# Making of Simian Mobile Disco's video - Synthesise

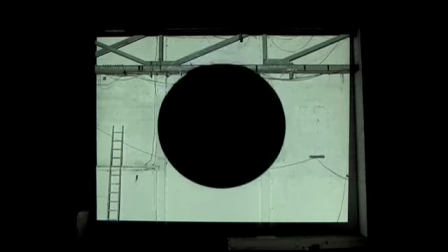(0:10)
Anyone will get pleasure out of watching an image that is in time to music. It's one of those human things that you just get into and you enjoy.
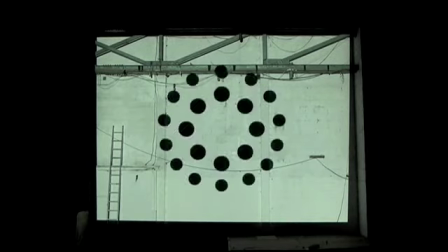(0:21)
It's all about synthesis, so the dots synthesise new patterns and create new shapes.
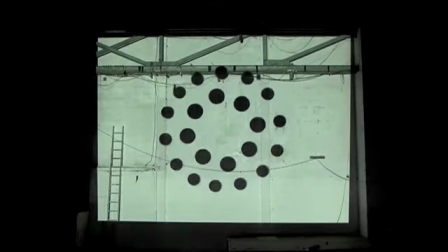(0:30)
We want people to have the big room rave experience with this track, whether they're watching it on YouTube or whether they've got a full screen high def.
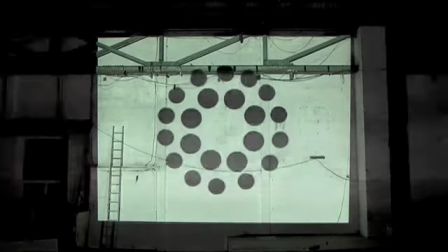(0:40)
We just wanted to be really immersive and kind of take over for three minutes.
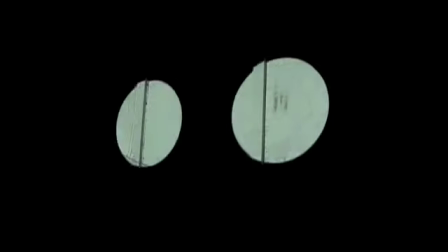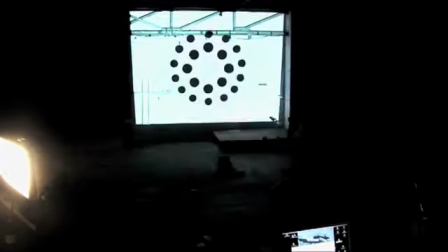I'm Alex Sushon, I'm a graphic designer and DJ. Me and Kate are long time friends and collaborators. I'm Kate Ross and I'm a graphic designer and I'm art directing this year for Simeon Mabodisco.
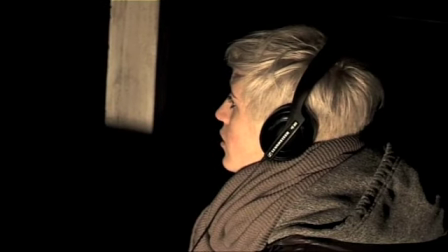(1:14)
Alex and I had worked together on projects that used a similar technique. I felt only right to kind of include him again in the project and bring in another eye to the making of the video.
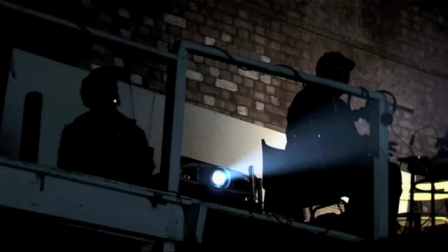(1:25)
Mainly it was because Alex had musical experience and I think the way that we wanted to make the video,
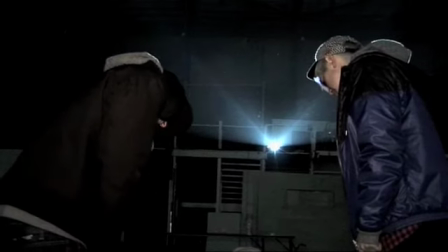(1:31)
it counted a lot on somebody understanding bars and noise and synths and structures. Structure and intensity and things like that in the drama and the music. For the start of the Simian project where I will probably predominantly be working on my own it would it's always nice for me to have people to work with along the way and I will be collaborating with other people further down the line so I'll be a kind of consistent thread but then
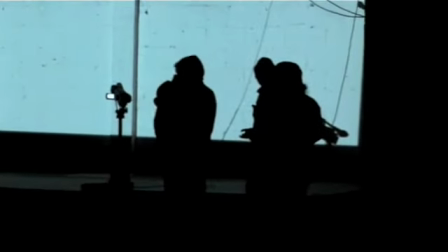(1:52)
I have all these other creative people that will come in along the way and then by the end of it we'll have a really nice collection of videos and graphics and t-shirts and all sorts of things that are fed by lots of different people rather than it just being a solo show and you would have kept it consistent yeah and I just kind of keep keep the cap on everything. We met a million years ago,
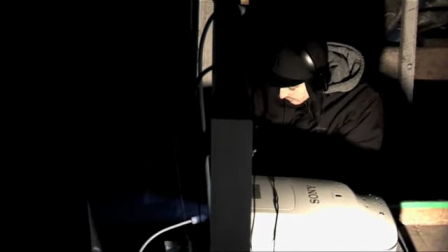(2:13)
probably my oldest friend and I went on a summer course at St. Martin's and Alex was there too. And I went on the very same summer course. Obviously. And we met that week and we got on really well and
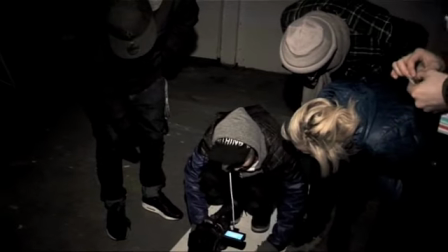(2:27)
rarely do you ever meet people that stay around in your life at weird summer camps. We wanted to strip it down. I mean from my point of view when I was writing the treatment I wanted to strip it down as much as possible and Simeon and Moba Disco have kind
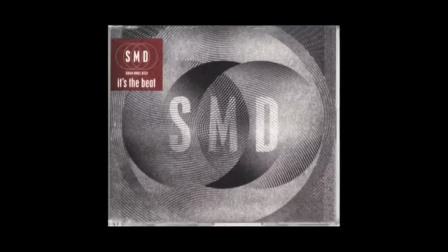(2:42)
of always enjoyed the kind of graphic designers conceptual tweak on things and they really kind of indulge in that. I mean you can tell by their music and the way that they use their equipment that they have that awareness of subtle
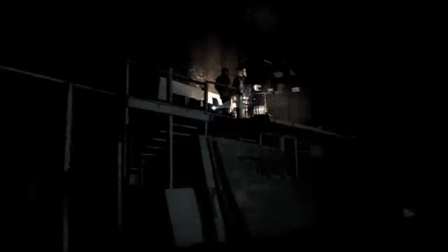(2:57)
changes and of not being too exuberant but kind of honing back and and keeping simplicity and keeping it minimal. They really like the idea of kind of simple geometric or circular shapes that in some way display a narrative or give the viewer an idea of a story without necessarily implying that there's something happening. There is still kind of a flowing narrative that runs throughout the film. We had this trigger which was the polka dot thing and they had looked at this artist and she
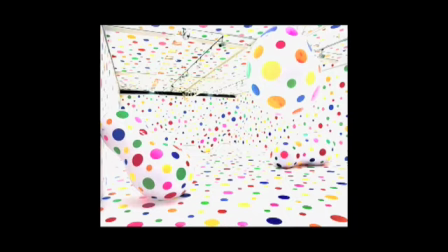(3:28)
had done a lot of installations and paintings and things that use surfaces and dots to kind of create this sense of dimension. And that was their trigger for me to kind of work off the rest of the year and we were going to include that in the website and the album artwork and hopefully some way give that to the directors for the videos through the year to kind of drive their ideas from as well. We worked firstly to animate all the separate sections in Flash and we did that to a not a real time timeline. So we had these really long clips of just looping animations, really simple ones, and then we dropped that all into Ableton 7, which is Ableton's traditionally used for music and production and things like that. But it's got this new facility for video, which we exploited loads for this, and it ended up being quite process driven, and actually Ableton helped us get the result that we got in the end.